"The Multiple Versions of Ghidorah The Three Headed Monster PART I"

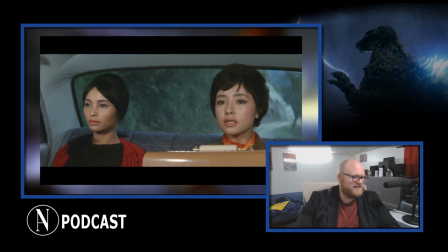2235s
Such as Shindo's original entrance, his first scene in the movie, or Shindo taking the princess to the clinic. But there are a couple of removals that I actually want to mention, and we'll tackle the big one first.
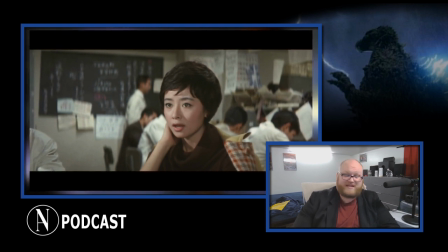2246s
Naoko's character is a bit more fleshed out and even respectable in the Japanese version of the movie.
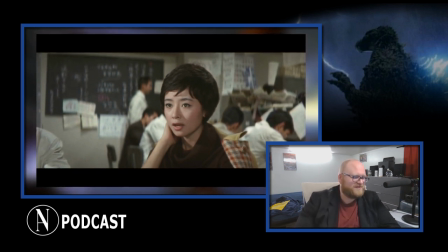2254s
There is one scene in particular that shows a bit of her backbone, basically, and how well respected she is within her own workstation.
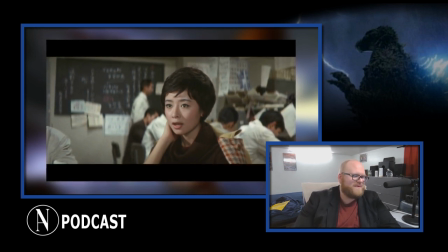2264s
The US version makes us think she was just handed the job of the Princess Prophetess story because, it's her job.
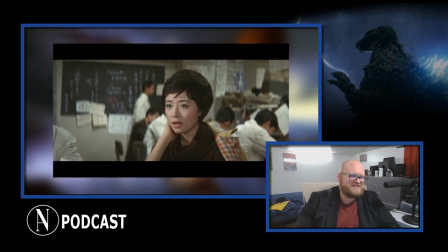2272s
We think that it's her job and she's just been handed it. But the Japanese version has a scene where she distinctly says she will take over the case and scoop it out for herself.
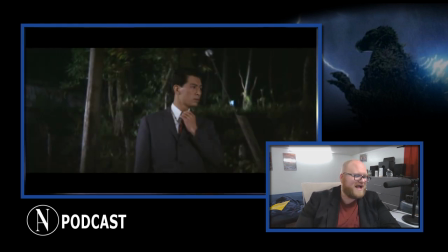2281s
Another scene I like is Shindo witnessing Dr. Murai dropping off Naoko at their house. Though admittedly, I like the scene because it actually clears things up. In the US cut, Shindo just arrives at the house and mentions to his mother about Naoko getting friendly with Murai.
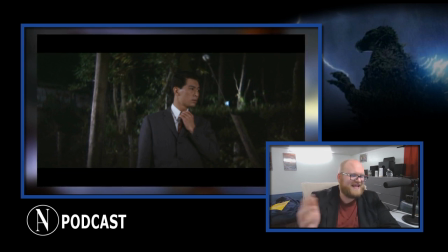2296s
In the Japanese version, we actually see his reaction to seeing it beforehand, and it gives Shindo a bit more character, establishing visually of his antagonistic relationship with his sister.
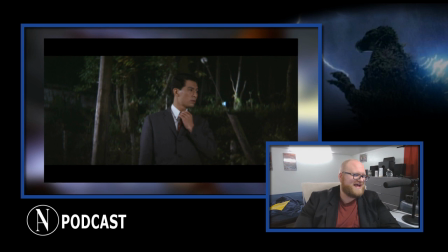2308s
This scene also has, the scene in general of inside the house has a lot more playful banter in the Japanese version,
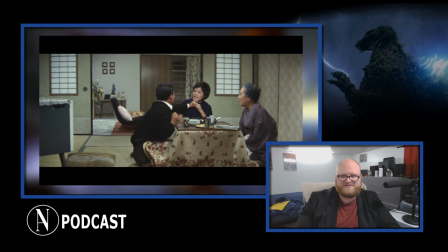2314s
with Naoko and Shindo bickering, swatting at each other with newspapers, and stuff like that.
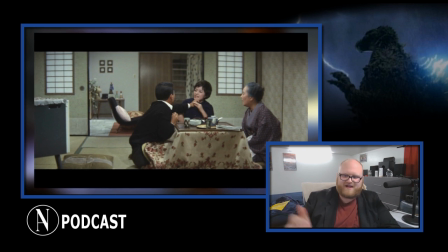2319s
And all of that stuff I like. It's showing a side to Shindo that he doesn't let on in public, which in my opinion gives him a little bit more depth than what we see in the US cut.
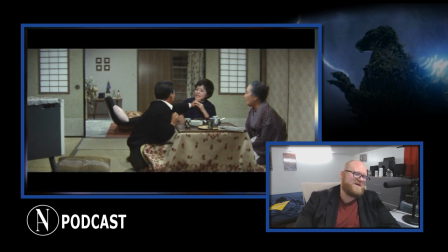2327s
And I also think it shows that he has genuine affection for his sister, despite them annoying each other frequently, and I actually like the nuance of that.
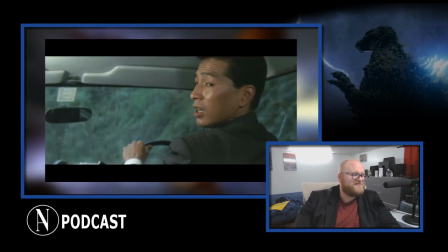2335s
Now, I mentioned before, but there is also a scene of Shindo driving the princess to the clinic. Personally, I don't care much for this scene. It's short, and it only really restates the obvious.
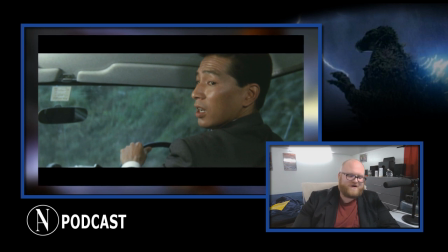2347s
It kind of does the opposite of Shindo witnessing Murai drop off Naoko. In this scene, it's just dialogue that doesn't really need to be there.
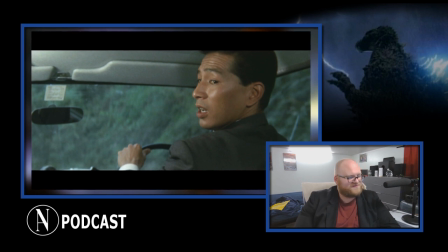2357s
I find it much more effective just cutting to the princess with the electrodes strapped to her head, and the doctor examining her. I think that's much more effective. The same idea comes across without any dialogue, and I've always preferred showing, not telling.
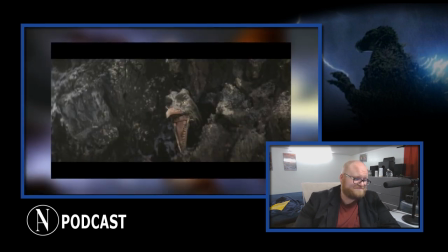2370s
There are also a couple of cuts in Rodan's first appearance. One I like, the other leaves me utterly scratching my head. The first cut is Rodan roaring for the first time. The US cut removes this shot, and I see
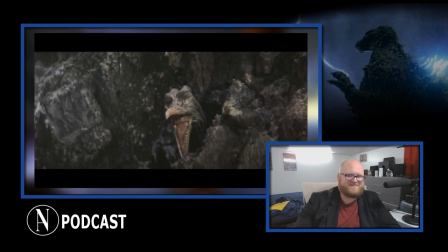2387s
why. Rodan looks terrible. The hand puppet looks absolutely atrocious that they use in that sequence, and it's just awful.
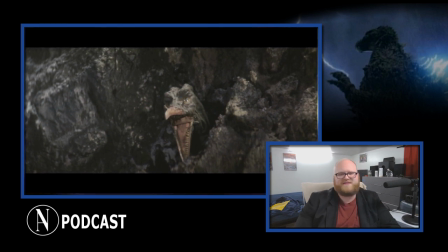2394s
And I think Rodan deserved a bit better here than that. I know he's supposed to look goofy in the movie, but this is his first appearance, so I thought he deserved a little better than that.
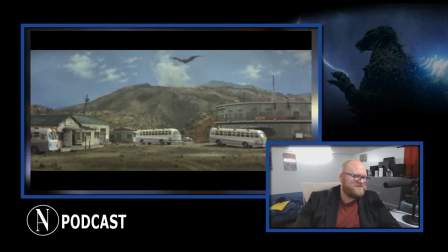2403s
But the next shot I actually wish they didn't cut out, because it is a beautiful wide shot of buses driving away, while in the distance we see Rodan flying out of the volcano. Now, I love that shot.
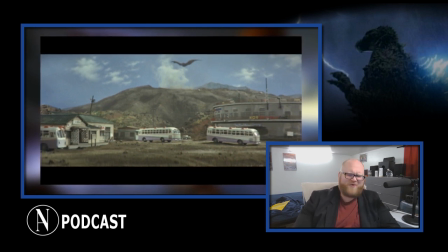2414s
It's beautifully composed. I really don't know why the U.S. actually removed it. The U.S. cut removed it. I really don't. I don't see the justification in that. But luckily, we can see it in the Japanese version.
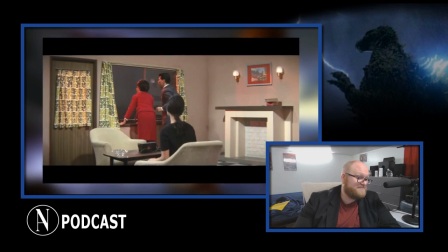2425s
Now, a few additional cuts also deal with the assassin's first attempt to kill the princess in the hotel and Godzilla making his landfall.
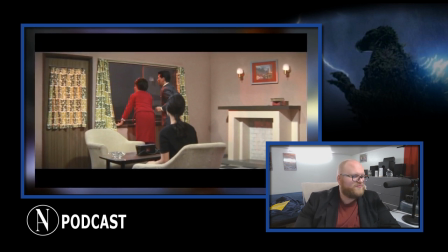2434s
In the Japanese version, we have Shindo and Naoko running to the window as they hear an explosion outside, signifying Godzilla is coming.
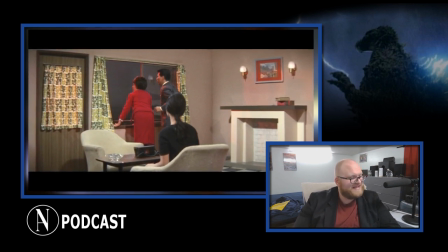2442s
And towards the end, we also see the assassins fleeing inside a car while Rodan flies overhead.
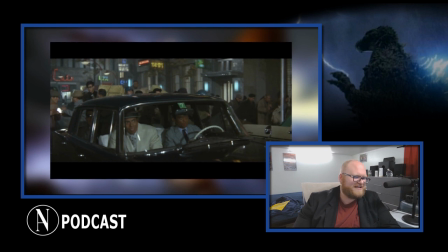2448s
Which that scene it looks kind of silly because they're all in a car while everyone is running around them and everyone's moving faster on foot. So why don't they just get out of the car and move on foot? But I digress.
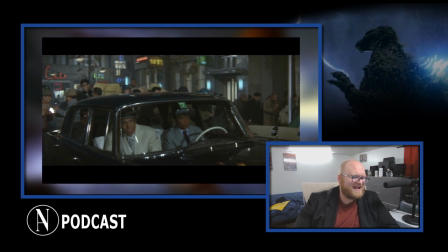2459s
Because I like these two scenes simply because it connects the monsters and the humans a bit more. And that's about it. While in US cut, Shindo and Naoko and the assassins even, they could have been anywhere.
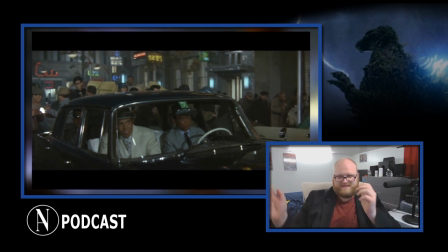2470s
They could have been anywhere. The same way, but in the Japanese version, Godzilla is now coming.
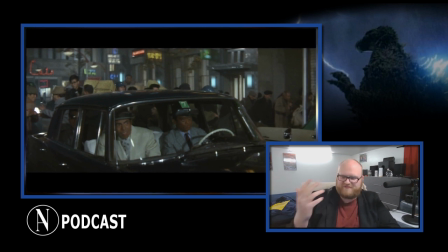2477s
Godzilla's right there, so we gotta get out. Adds a bit of attention to it all. Okay.